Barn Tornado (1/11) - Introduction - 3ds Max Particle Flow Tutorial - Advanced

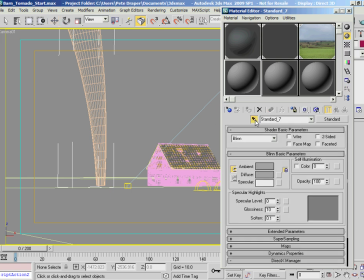We've got an absolute load of
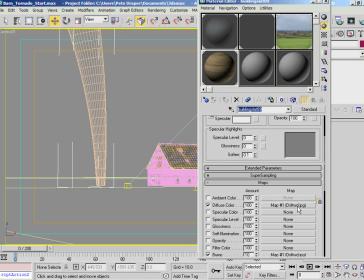materials assigned, all based, like I say, on this main driftwood map, which is included with the 3ds Max map library. So therefore you should be able to load this in no problem. If you can't load this in, if you do get a missing map issue, then check your maps installation just to make sure you've got this thing installed.
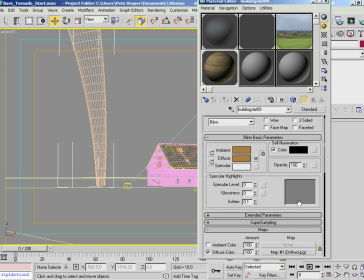And I say it does come with 3ds Max, so if you haven't got it installed, then check your installation. Each one is basically been tweaked slightly, so we've got an offset for each one just to break up the texture. And we've got a slight change in the output amount and the RGB levels to kind of darken and lighten up the map a little bit, so we get this nice
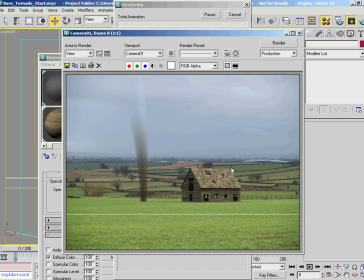variation in intensity, so it kind of breaks up the effect overall. Okay.
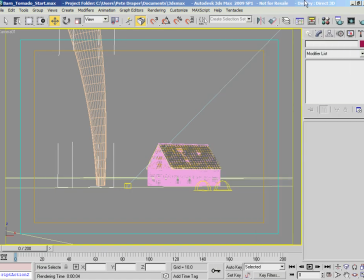Now, the reason I've actually built this thing as individual slats and individual pieces, so it breaks up more realistically. Each slat is pretty much broken up as well. So we've got not every single slat is solid. Each one is a fair amount of them even are broken up into pieces.
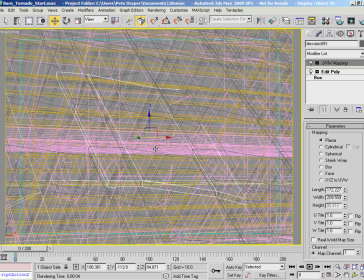If I just jump in pretty close, let's have a quick look at some of that. A bit too close there, maybe.
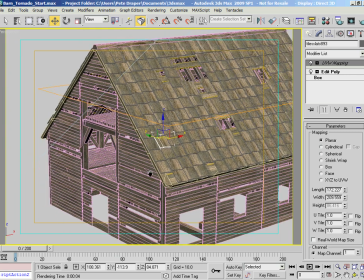So if I turn these guys on, so we can see a couple of pieces here.
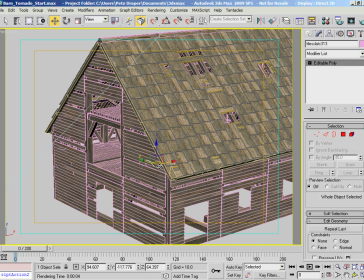Got one there, and I've got one here as well.
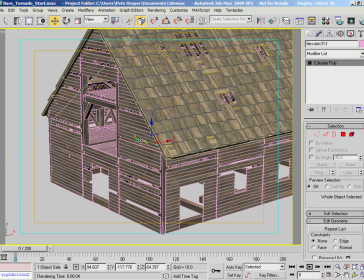So when this breaks up, you might get one part flying off first, and then the next part. So it just looks a little bit more realistic when it actually comes through to the distribution.
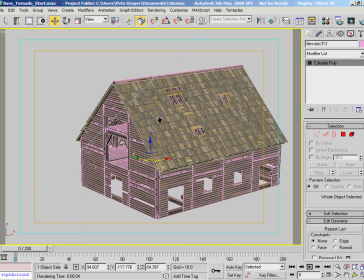Now, this is actually a combination of breaking up using the script and also hand modeling, just to break it up.
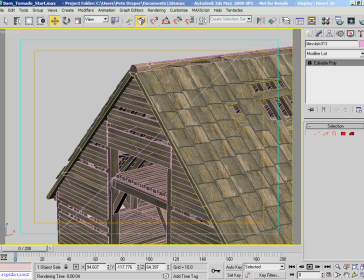So we've got like these kind of like nice large poles here, which, like I say, will go flying off like this before the next piece does, so it'll kind of break up in turn.
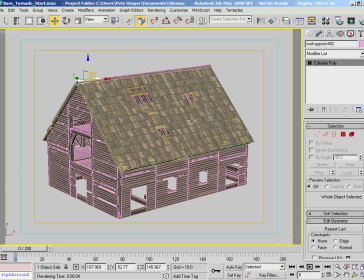Okay, so that's pretty much our scene gone through. Oh, actually, one last thing I want to have a quick look at. This ground plane has actually got a
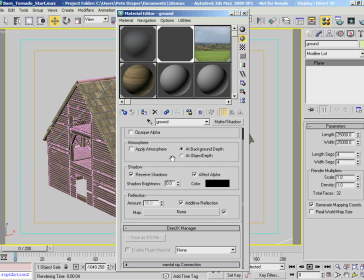matte shadow material assigned to it, so it's just set to receive shadows and affect alpha by default.
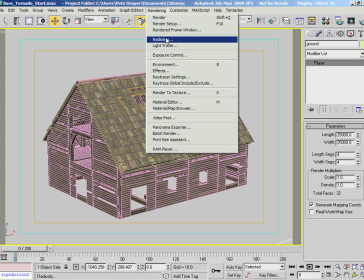So therefore, when it's actually rendered, like I say, just bring that guy back up, it's rendered onto the back plate.
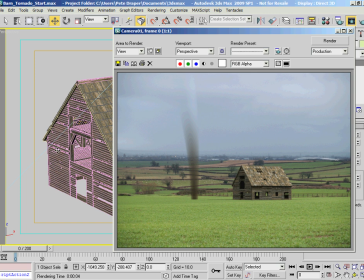So you can see the shadows on the ground and obviously not the plane itself.
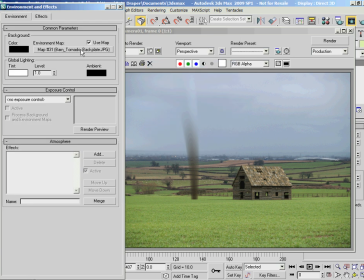Now, the back plate is a simple bitmap map which I've included with this tutorial, which is just a
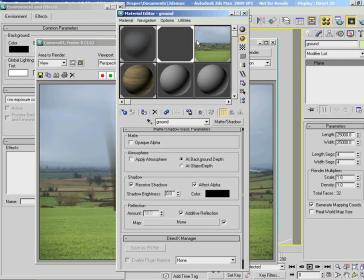farmland scene which I shot a while back. So that's just included as a screen map in there.
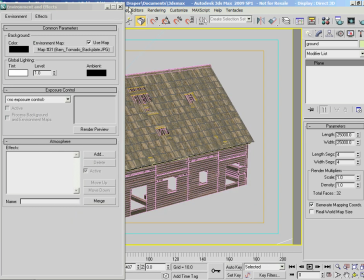And if you notice, when I actually
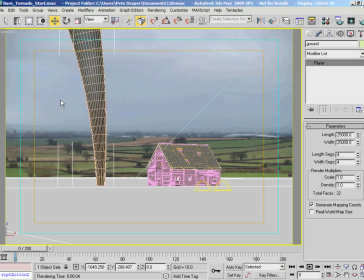scoop back to this guy and turn this on, it's also included in the viewport background as well. Now, like I said, we've actually having a few redraw issues in here, quite simply because of the video recording software that I'm using.
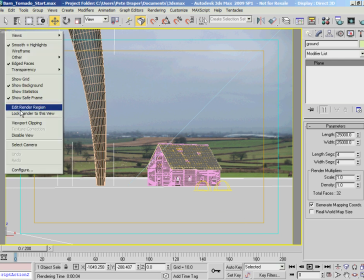So what I'm going to do is, I'm going to turn this guy off.
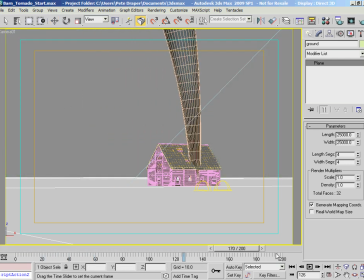Now, if I scoot through the animation, the tornado passes through the barn. So that's already set. Now, this is just set with two main keyframes, one at frame 0 and one at frame 200.
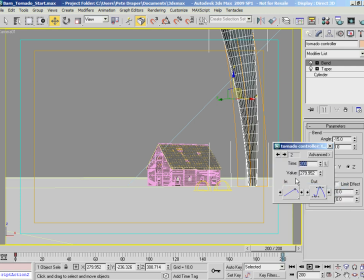Now, these guys are set to a linear keyframe type, so therefore we don't get a ramp up and ramp down of animation. So got one there and one there.
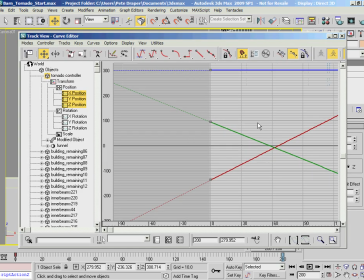And what I've also got is, if you notice in the curve editor, I've actually set
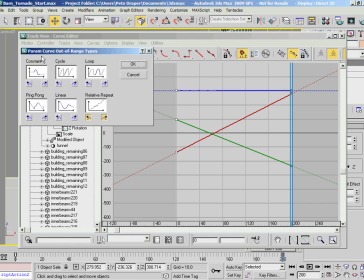these keyframes to this guy here, which is the out of range types, so relative repeat. So in essence, we've got like a linear attack and a linear decay in here. So with relative repeat turned on, we actually could just use this guy, but I've just enabled this one.
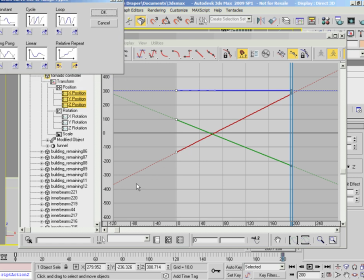So we have a an introduction to the animation prior to frame 0 and also exiting past frame 200.